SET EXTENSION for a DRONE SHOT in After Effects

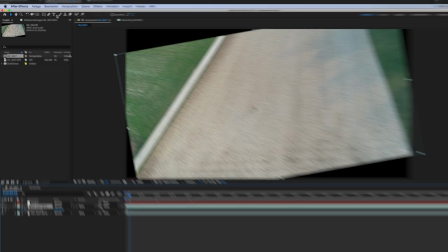249s
Then we adjust the clip so that it fits our entire sequence. Next we create a rough mask around it and drag it to the spot where we want it to be.
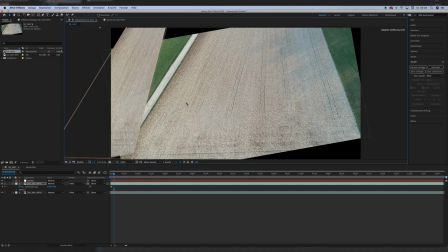256s
I just adjusted the size and the rotation a little bit and put it over the edge of the grass. Yes, I know, I can see my masked out second shadow as well, I'll take care of that in a second.
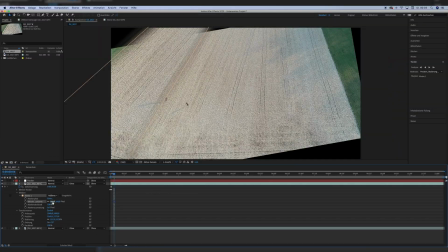265s
Then we feather the mask and parent the freeze frame set extension to our tracking null object so that it follows the motion of the original clip and does not stay in the same place while the original shot is wiggling around due to maybe some wind or something. This way, everything stays in its place. Then I duplicated the layer a second time, which was when I realized that just rotating it around wasn't gonna do it,
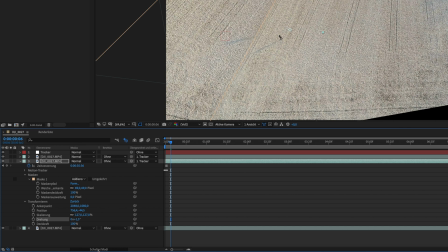285s
so I turned the layer into a 3D layer by turning it on for the composition in general and the layer itself. You have to turn it on for both, that's important. If you can just see the blending modes and now the little boxes to turn off and on 3D, there's a toggle switch down here, which at some point drove every After Effects user crazy.
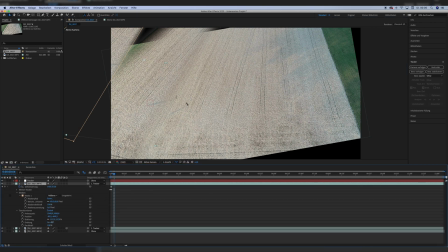301s
I mean it drove me crazy at some point and I heard this from a lot of visual effects artists. everyone has gone through not finding it.
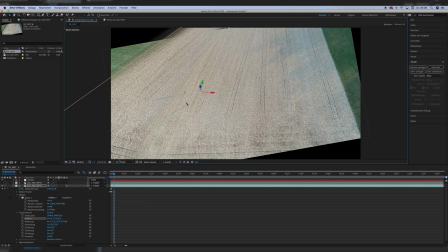308s
I think. This is not just me am I right? So with 3d enabled I tipped it over backwards to match the perspective of the vanishing point so that it is not just turned to match the vanishing point but also tipped over backwards to make it seem like it goes back at a distance.
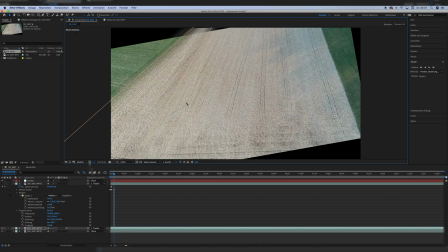321s
Here I noticed the shadow, thank God, and fixed that and now again as always I can tell you what to do for your scene or which exact settings do the job. I can just give you the tools and you have to use them because it's of course different for every scene. It's just trial and error until you get it right. Maybe you don't have a stone field. Maybe you can't track a white stone in the grass field. Maybe you have to track a parked car. Maybe you don't have straight track the lines to duplicate, but just patches of grass and that's fine. Maybe your drone was not aimed at a 70 degree angle, but straight down on a 90 degree angle or just 20. I don't know. I guess you have to figure it out for your own exact scene. But I think, no, I'm sure with this technique you can build yourself a really cool set extension for your scene.
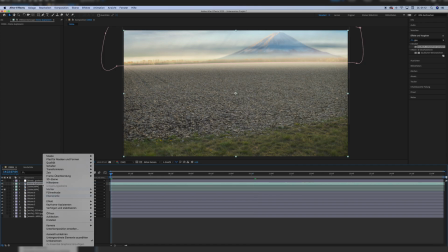359s
Also, one pro tip, if you're extending for example stone or grass or dirt,
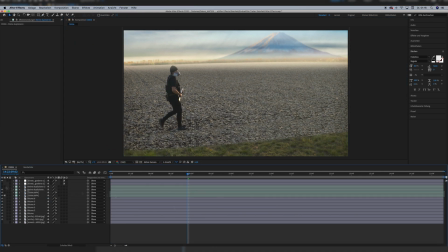364s
don't use the same freeze frame sample over and over because you can tell that it's just copied and pasted. Also, I told you how you can get away with that sometimes in the last episode, so again be sure to watch that if you haven't already.
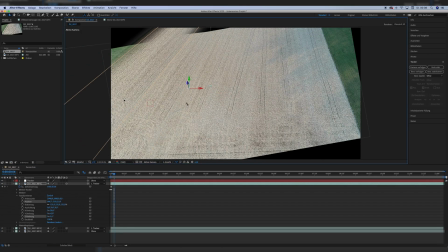375s
In my scene, I could use it more often because these tractor lines were a repeating pattern,
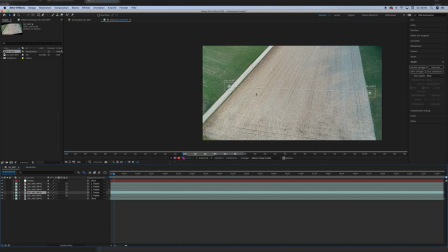379s
so the originals looked already kind of similar and I changed the perspective so that also hit the fact that they were just duplicated.
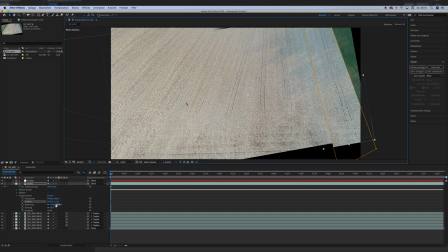386s
But for the other side, for the right side, I didn't use the same sample.
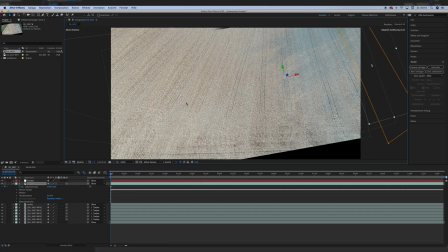390s
I created a new freeze frame, not just to have a wider variety of patterns, but why, can you tell?
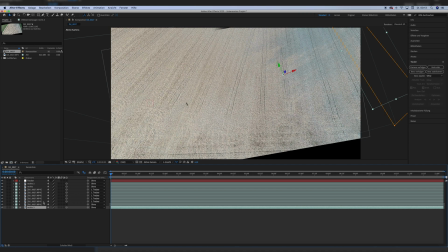397s
You're right, I guess. The left side is in bright sunlight, well, sunset sunlight, and the right side is covered in shadows. So you can't just have random shadows on the stones and then a well-lit scene right next to it without anything that makes the shadows. We have to continue the shadows to hide the fact that it's digitally extended.
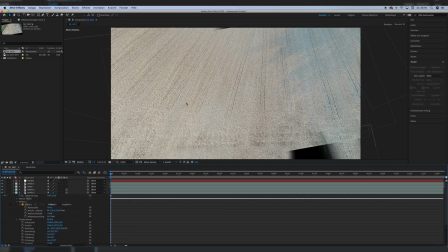413s
So for the bottom right corner I just used some more tracks to extend it even more and I filled in the rest with this stone section without any tracks of a tractor Oh,
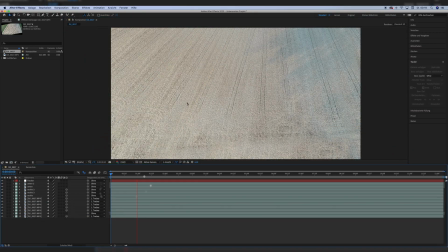421s
and I also did that for the upper section where something needed to be filled in and that is already it That is my approach to a set extension to a matte painting for a drone shot I really hope you enjoyed this video If you did be sure to give it a thumbs up and also consider subscribing for more filmmaking content Just like this video here You can see last week's video with the other set extension and here you can watch the final short film this scene is from if you haven't watched it already, or again, even if you have watched it already, I won't stop you to watch it twice. Anyways, until next time, goodbye.